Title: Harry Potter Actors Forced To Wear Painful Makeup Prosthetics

gone through 3 hours of makeup and then stand in front of the mirror and see yourself transformed. For some, acting in a Harry Potter movie sounds like a dream come true.
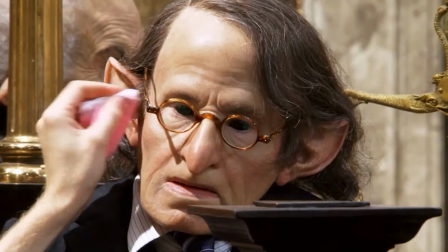But when you realize how incredibly uncomfortable some of the makeup effects were, it might make things seem a little less appealing.
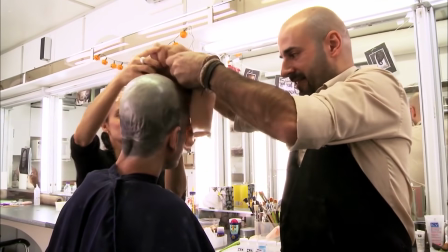From transforming humans into Gringotts Goblins, to the hours of makeup to bring Voldemort to life, and even a giant body double for Hagrid,
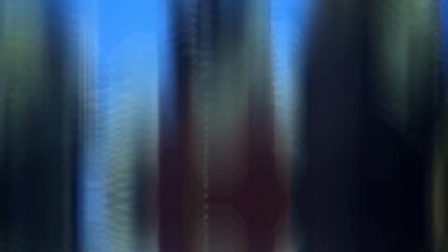some of the most iconic Harry Potter makeup transformations were seriously painful for the actors underneath it all. Had prosthetics on before, and it's like, it can be tough, it can be like hard work.
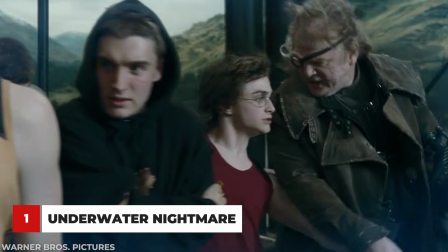For the second task in the Goblet of Fire, Harry had to eat gillyweed and grow gills so he could swim into the Black Lake,
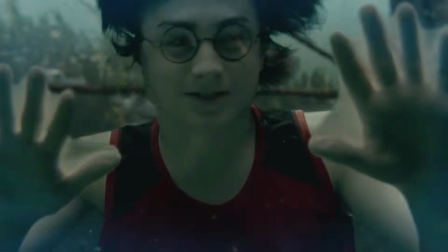which you might assume would all be done with CGI. But nope, they actually did it for real.
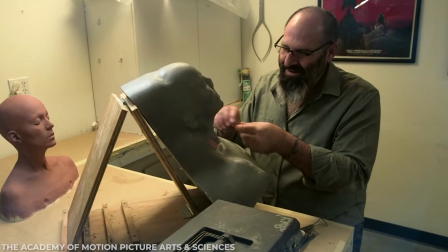The gills were made out of silicone and silk so that they would billow underwater.
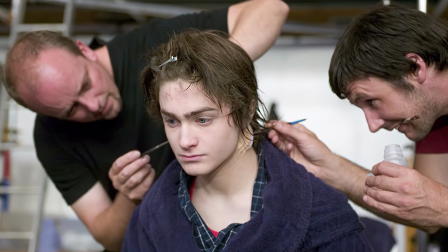They had to be glued onto Daniel Radcliffe's neck so firmly so that they would stay put during the long underwater filming process,
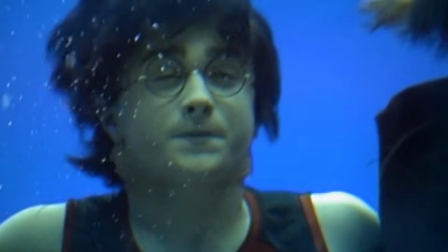and also during the harrowing scene where he had to swim to the surface carrying 2 heavy, lifelike dolls of Ron and Gabrielle Delacour. In the end, Daniel said that he was really proud that he made it through. Good God, who's that, really? Robbie Coltrane, who plays Hagrid, is tall, but not giant tall.
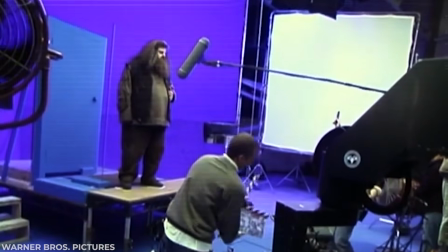In order to transform him into the half-giant Hagrid, they gave him risers in his shoes and padded him with heavy costumes, extra wigs, and prosthetics to make him appear larger. But they also brought in a 6'4" body double for wide shots,
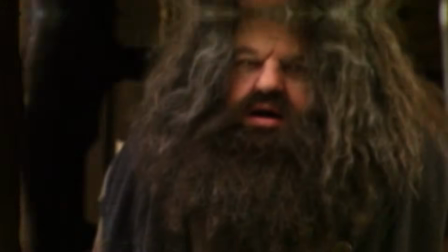who had to wear some massive padding and a prosthetic animatronic Hagrid head.
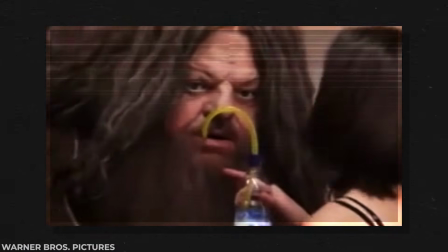Because the costume was so huge and heavy, they actually attached tubes that pumped cold water into it, so the body double didn't overheat and pass out. The embarrassment of seeing yourself 18 feet high in front of a lot of people you don't know.
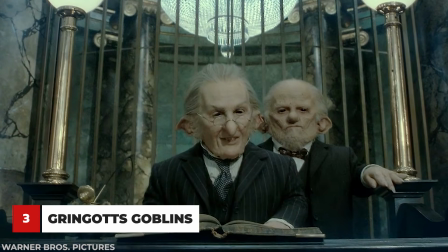In order to transform human actors into Gringotts Goblins, the makeup team started their work at 4 a.m.
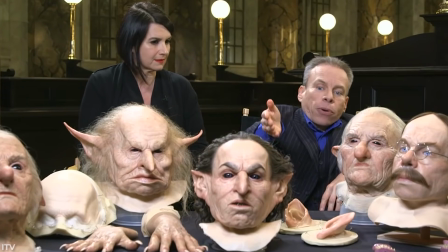They created molds of each actor's face and created a combination of rubber masks and individual prosthetic parts to attach one by one.
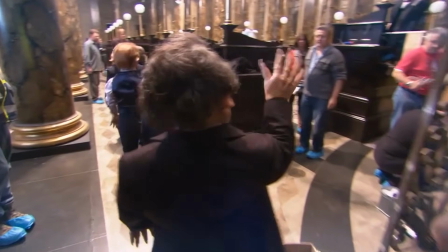The actors also had to have their hands covered with extensive makeup and prosthetic pieces, long fake fingernails, and dentures to finish off the look.
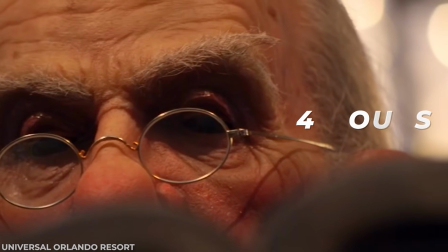Each goblin took 4 hours to get ready,
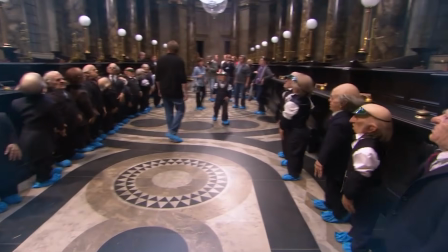and they even wore contact lenses that obscured their vision so much that they needed chaperones to help get them around the set. On this one, we're doing 45 full prosthetic makeups.
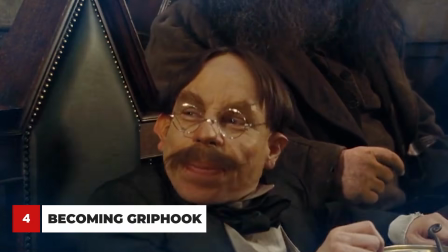British actor Warwick Davis not only played Professor Flitwick, the first goblin bank teller, but also Griphook in the Harry Potter series.
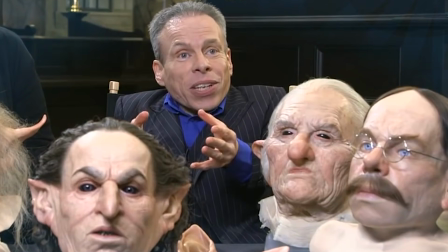Very unusual, is it? To make sure he was unrecognizable from one character to the next, it took hours and hours in the makeup chair.
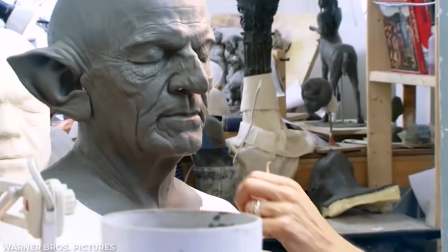First, they created a cast of his face,
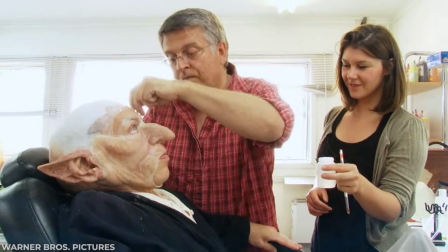which involved sitting under layers of silicone and plaster for hours, and only his nose holes free to breathe. Once the prosthetic pieces for Griphook were applied, Warwick said he had to relearn how to use his face underneath all those extra layers,
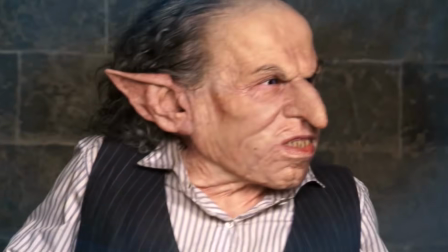and totally adjust his voice to speak through the false teeth.
Hello. Ready for the office.
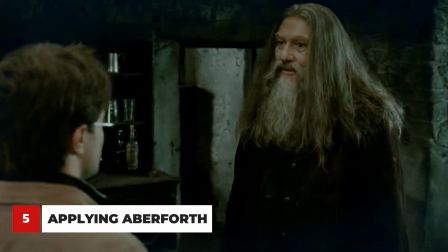In order to make the actor who played Dumbledore's brother Aberforth look as much like Michael Gambon as possible,
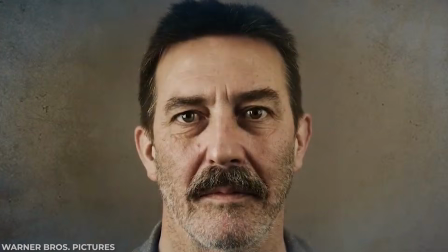they used a lot of makeup and extensive wigs.
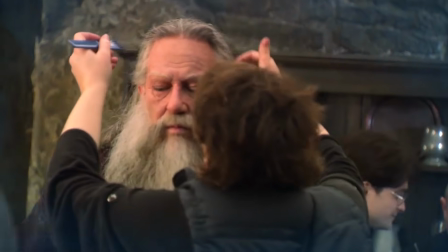The makeup crew added silicone to his forehead and face to push back his hairline, applied prosthetic bags under his eyes, completely changed his eyebrows, and, of course, added his long hair and beard to finish off the look. It was quite interesting because, in a way, we were working on a blank canvas.
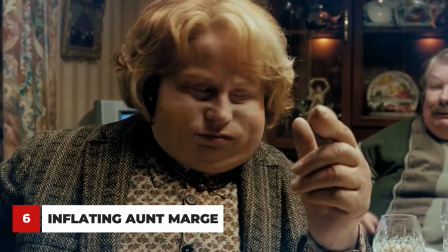Even though you might think it was CGI, the scene in which Harry accidentally blows up his Aunt Marge was all done in camera.
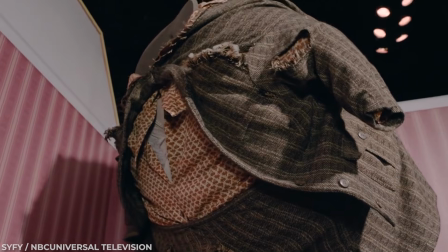It took 20 people to build and apply the inflatable suit to Pam Ferris,
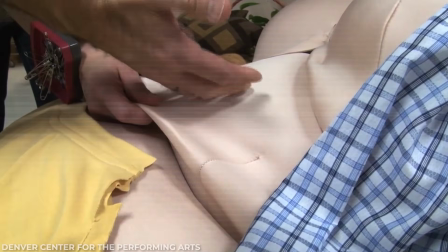the actress who played Aunt Marge, and included pumps, degassing chambers, and inflatable bladders.
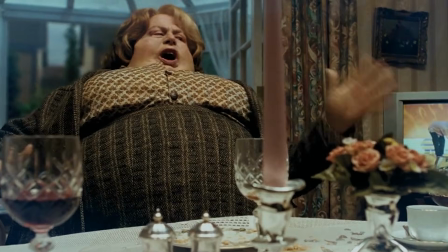They even created a balloon shaped and painted like her face, attached it to her body, and pumped it full of air to give the effect of her face inflating.